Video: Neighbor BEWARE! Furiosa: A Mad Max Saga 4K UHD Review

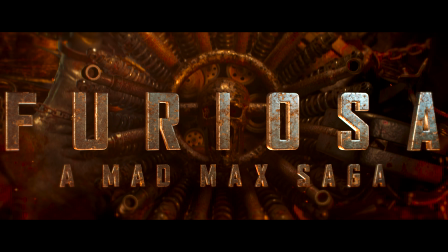[0:02]
What's up, guys? Today we're going to check out Furiosa, a Mad Max Saga on 4K UHD. I'm not here to talk about how good or bad the movie is, I'm just going to share some thoughts on the audio and video quality. Now let's go over a few tech specs. The movie was shot in 6.5K, it's got a 4K DI, it's rated R, runtime is 148 minutes, aspect ratio is 239:1, and the audio is in Dolby ATMOS.
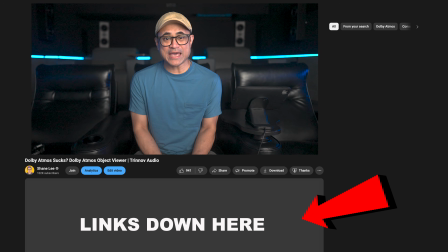[0:26]
Before we take a look at the audio and see how active this mix is, if you don't know what the ATMOS viewer is, you can find a link down below in this video's description that tells you all about it, what it does, and where to get it. You can also find a list of all the gear that I use for these 4K reviews down there as well.
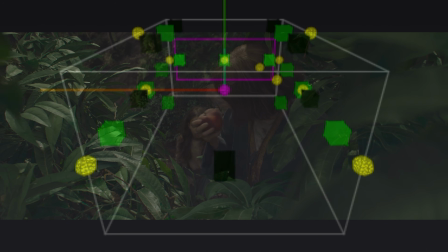[0:41]
As you can see, here at 1 minute 41 seconds in, you'll hear flies all around the room flying through every speaker possible while a flock of birds fly overhead.
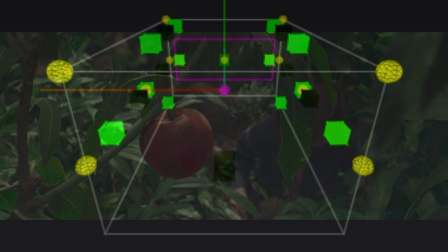[0:50]
It's a spacious sounding scene and makes you feel like you're out in the woods.
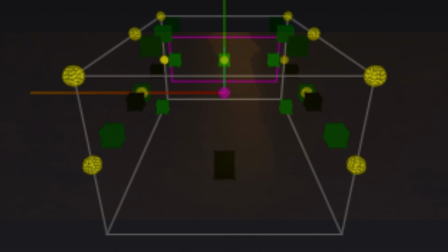[0:54]
Here at 22 minutes in, there's a few gunshots that happen towards the back left side of the room, which feels like it's coming from across the street.
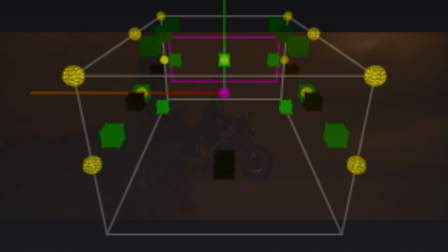[1:02]
It's got a slight echo to it, which creates a wide extended rear stage.
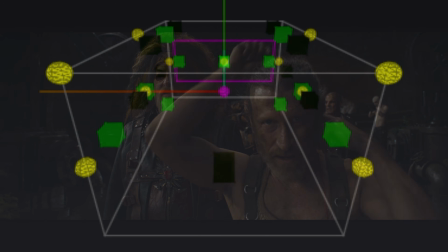[1:06]
One scene that's a bit more subtle comes in at 47 minutes, which takes place inside the Citadel. On the left and right sides of the screen are these two huge engines or motors or something that's alternating through the left and right sides of the room.
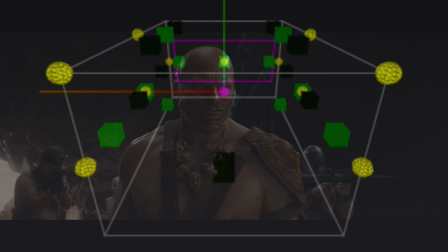[1:19]
It's got this pumping mechanical sound effect, which you'll hear faintly in the background.
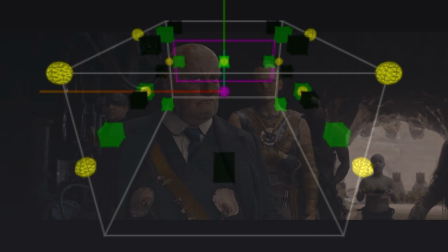[1:24]
There's a handful of these non-action moments that still have great surround usage from the lower and top channels. Of course, all the action scenes, which is basically the entire movie, is a top to bottom Atmos extravaganza. The bass response, just like in Fury Road, may cause neighbor-inducing panic because it can get pretty crazy.
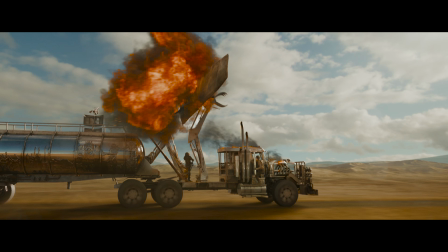[1:43]
The explosions have body-blasting impact, and the engines from all the vehicles, whether it's a car,
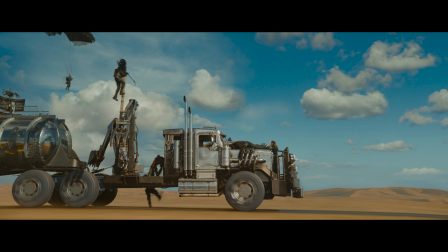[1:49]
truck, or motorcycle, has an incredibly deep rumble that will shake your home's foundation. Now that said, going from this to Fury Road, I did notice that Fury Road is a few dB louder than Furiosa, but once you bump up the volume, everything still sounded insane. And thank you to Kaleidoscape for supplying me with this copy of Furiosa to bring you, the home theater movie-loving community, this 4K review. Now, if you're interested in grabbing a Kaleidoscape so you can get these movies weeks, sometimes months earlier than physical media, you can get one at our channel partner, Dream Media. Links can be found down below in the video's description. As for video quality, this looks similar to Fury Road, but not exactly the same.
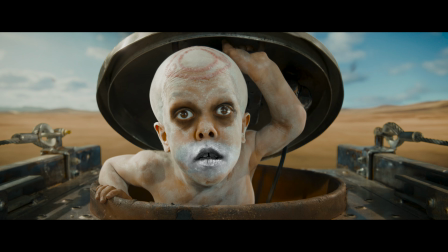[2:26]
Fury Road has a much more grainier image, whereas Furiosa clearly looks like it was shot on a digital camera.
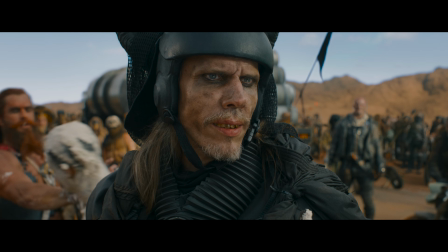[2:32]
I think there's a tiny bit of film emulation laid over the digital footage because there is a slight veil of grain which keeps the picture from looking too clinically clean. But make no mistake, it does look digital. This also has more refined detail, cleaner lines, sharper edges, so textures on costumes,
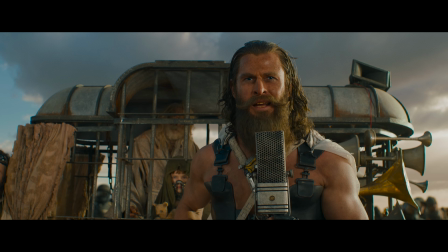[2:49]
on all the machinery, all has this very polished yet lived-in gritty feel to them.
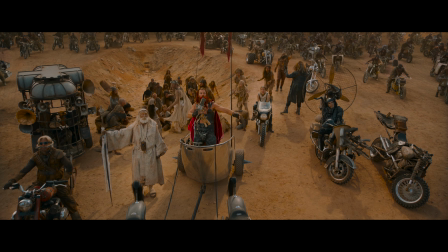[2:53]
Not as gritty as Fury Road, but still dirty looking.
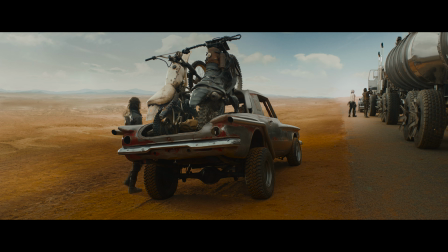[2:57]
The CG effects, like Fury Road, is very stylized, so there are plenty of shots where it looks like the characters are acting against a green screen.
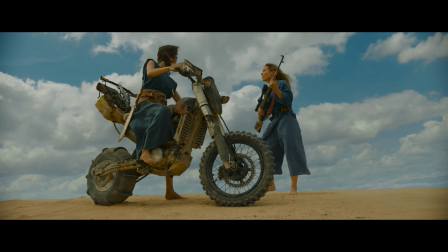[3:04]
Many of the backgrounds are noticeably CG, but again, with the over-the-top action and acting, I found the CG worked well within the context of the movie. You might like it, you might not. As for the HDR, it's got a max CLL of 909 and a max FALL of 140, so it can get really bright in certain parts of the frame.
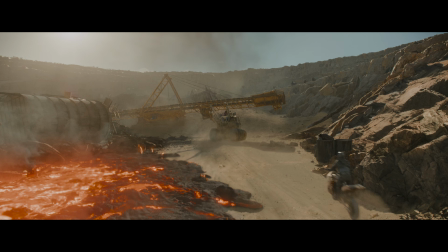[3:24]
Those specular highlights do have plenty of pop.
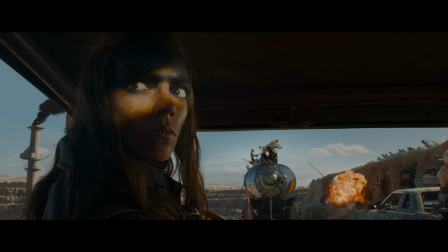[3:26]
As for the color palette, it's got the same warm look as Fury Road, with heavily saturated oranges, reds, browns, and yellows.
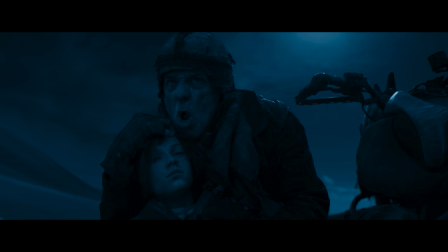[3:33]
The darker scenes are cooler, with blues, grays, and blacks, and I never found anything to be crushed in the shadows.
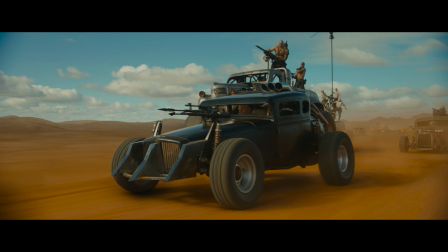[3:39]
Comparing Furiosa to Fury Road, the HDR isn't cranked to 11 on Furiosa.
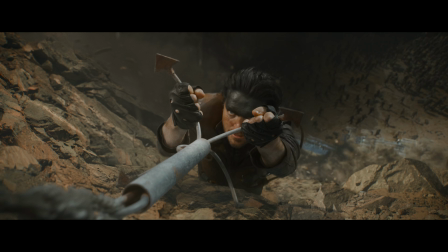[3:44]
It's more controlled without being too hot and overly saturated.
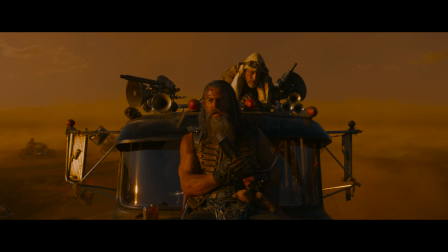[3:47]
I personally liked the overly juiced up HDR in Fury Road, whereas I felt Furiosa did look very tame in comparison.
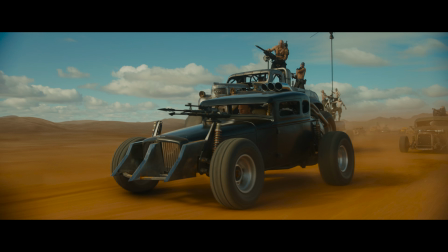[3:54]
But this did look exactly the same as when I saw it at the Dolby Cinema.
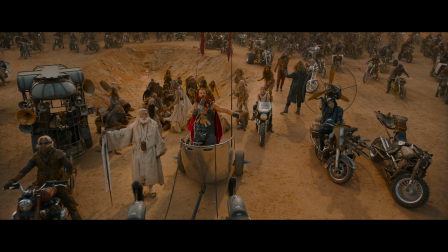[3:58]
It's clean, it has a ton of detail, and the HDR is bright and vibrant and will look great on your 4K display. I'm gonna go a 9.9 for video. For audio, again, this sounded the same as when I heard it at the theater, well, maybe a tiny bit better.